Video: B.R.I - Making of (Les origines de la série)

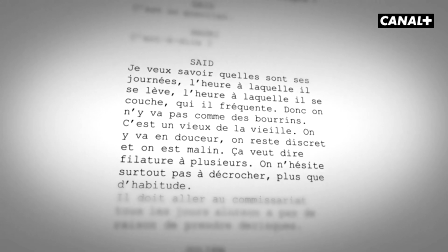Donc, on n'y va pas comme des bourrins. C'est un vieux de la vieille. On est en douceur, on reste discret et on est malin.
Le travail, c'est ce travail d'enquêteur. On est en appui des services judiciaires, d'enquête de la police judiciaire.
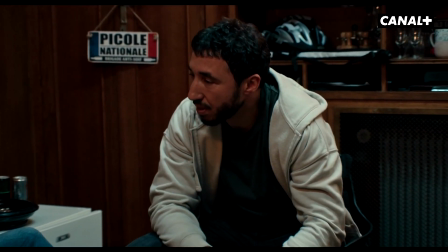C'est facile d'arrêter les gens. Vous savez quoi ? Ils sont jugés derrière.
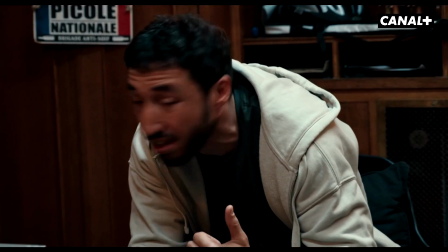Si on s'en fout de l'enquête et qu'on batte le travail, ils ne prennent rien.
Tout ce qui est...
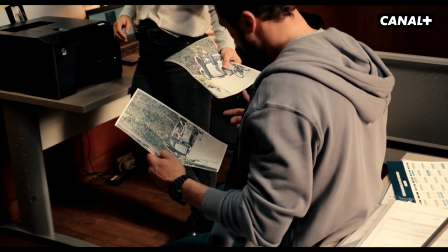les surveillances, les recherches au niveau des fichiers, les filatures...
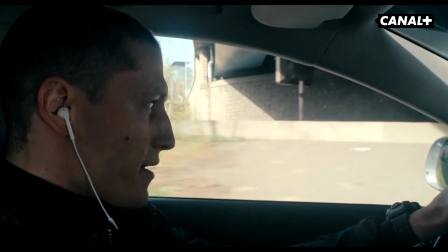Laisse le scooter, laisse le scooter. Colle-le, lâche un citerne devant moi, je ne vois plus rien. Je l'ai, mets un coup de gaz, vas-y. Julien, t'es où, là ?
On est aussi amenés à intervenir en équipement lourd. pour aller chercher des malfaiteurs, réputés dangereux,
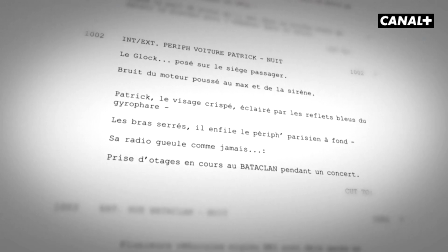potentiellement armés, mais aussi des protocoles d'intervention en cas d'attaque terroriste.
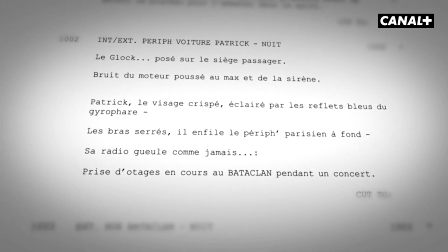Est-ce que c'était important pour moi d'ouvrir sur le Bataclan ? Pas spécialement, j'ai pas de message à faire passer dessus, mais c'est un marqueur temporel très fort.
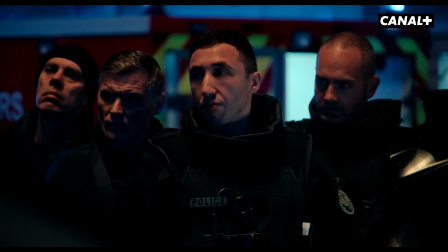C'est là où sont connus les deux personnages qui vont s'affronter dans la série. Et c'est juste que ça campe tout de suite la psychologie de ces gens-là. C'est des gens qui ont à la fois signé et qui ont les capacités pour faire un boulot ou potentiellement pour la prochaine mission,
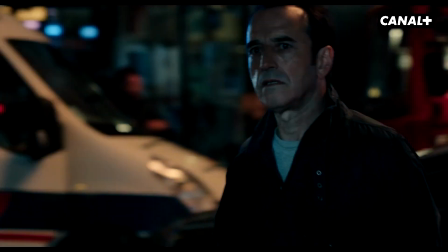ça peut être un truc de cette ampleur. C'est cette trempe d'hommes.
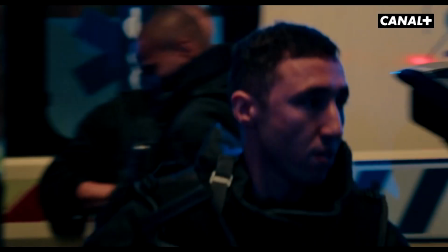Je voulais vraiment créer de la distance entre le spectateur et les personnages dont on se disait, moi je ne pourrais pas faire ce travail là.
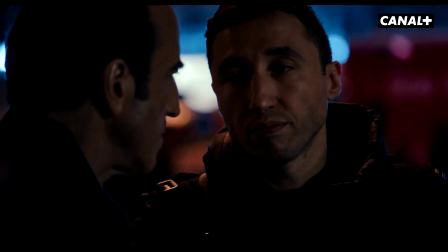Ils ne vont pas négocier, ils savent qu'ils vont mourir ce soir.
C'est ce moment où le monde dans lequel on vit est en train de changer, le type de criminalité est en train de changer, les grands bandits sont en train de changer.
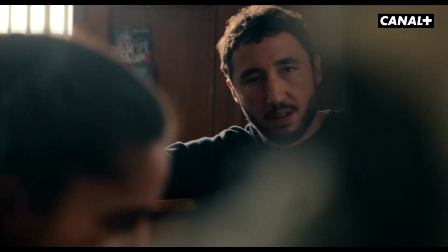C'est l'histoire d'un groupe de BRI qui change de chef et va donc se poser la question de la méthode et de la transmission entre générations alors qu'ils vont tous être chamboulés par une grande affaire criminelle qui va en recouper d'autres plus petites. La saison 1 entière, c'est une histoire de conflits entre générations.
Tu comprends rien à ce qui se passe, tu comprends rien à Paris, tu comprends rien à ce métier.
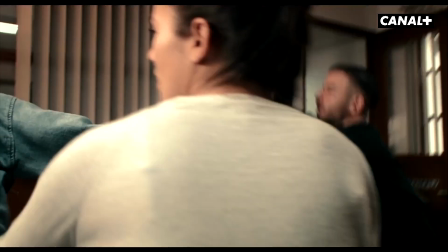Ouais mais ça fallait réfléchir avant, c'est toi qui m'as fait venir ici.
En fait, BRI, dès l'écriture, c'est le pari de la jeunesse.
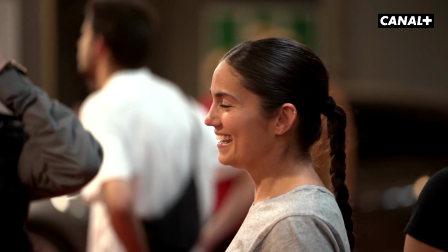Dès ce qui nous a plu, dès les prémices du projet, on voit des flics jeunes à l'écran.
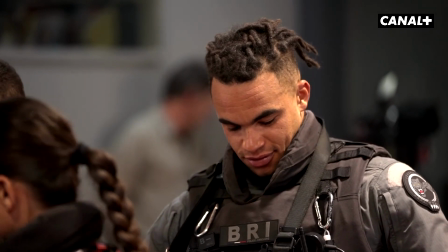Je voulais éviter ce truc de la représentation traditionnelle du flic, donc j'ai triché un peu entre l'âge des comédiens et l'âge des personnes qu'on peut trouver à la BRI,
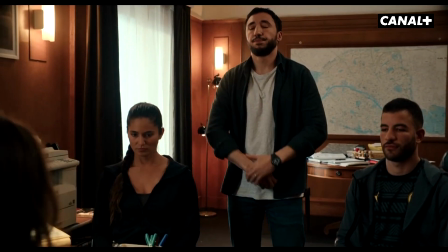même s'il n'y a pas un si grand écart. Moi ce qui m'intéressait c'était de montrer des jeunes très très très capables et un haut niveau de responsabilité Ça me
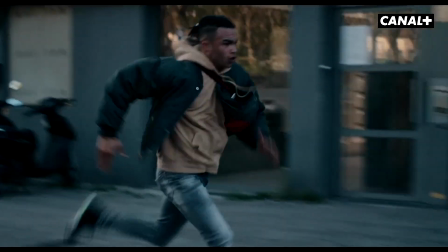permettait d'avoir des comédiens qu'on a moins vus aussi Et aussi un truc de fou,
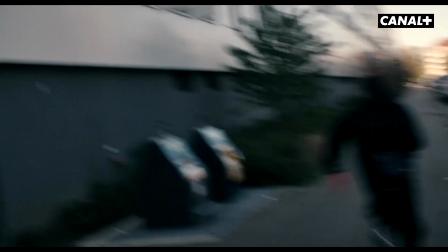de vitesse, de fraîcheur Et je trouvais ça intéressant de représenter des policiers comme ça Allez haut !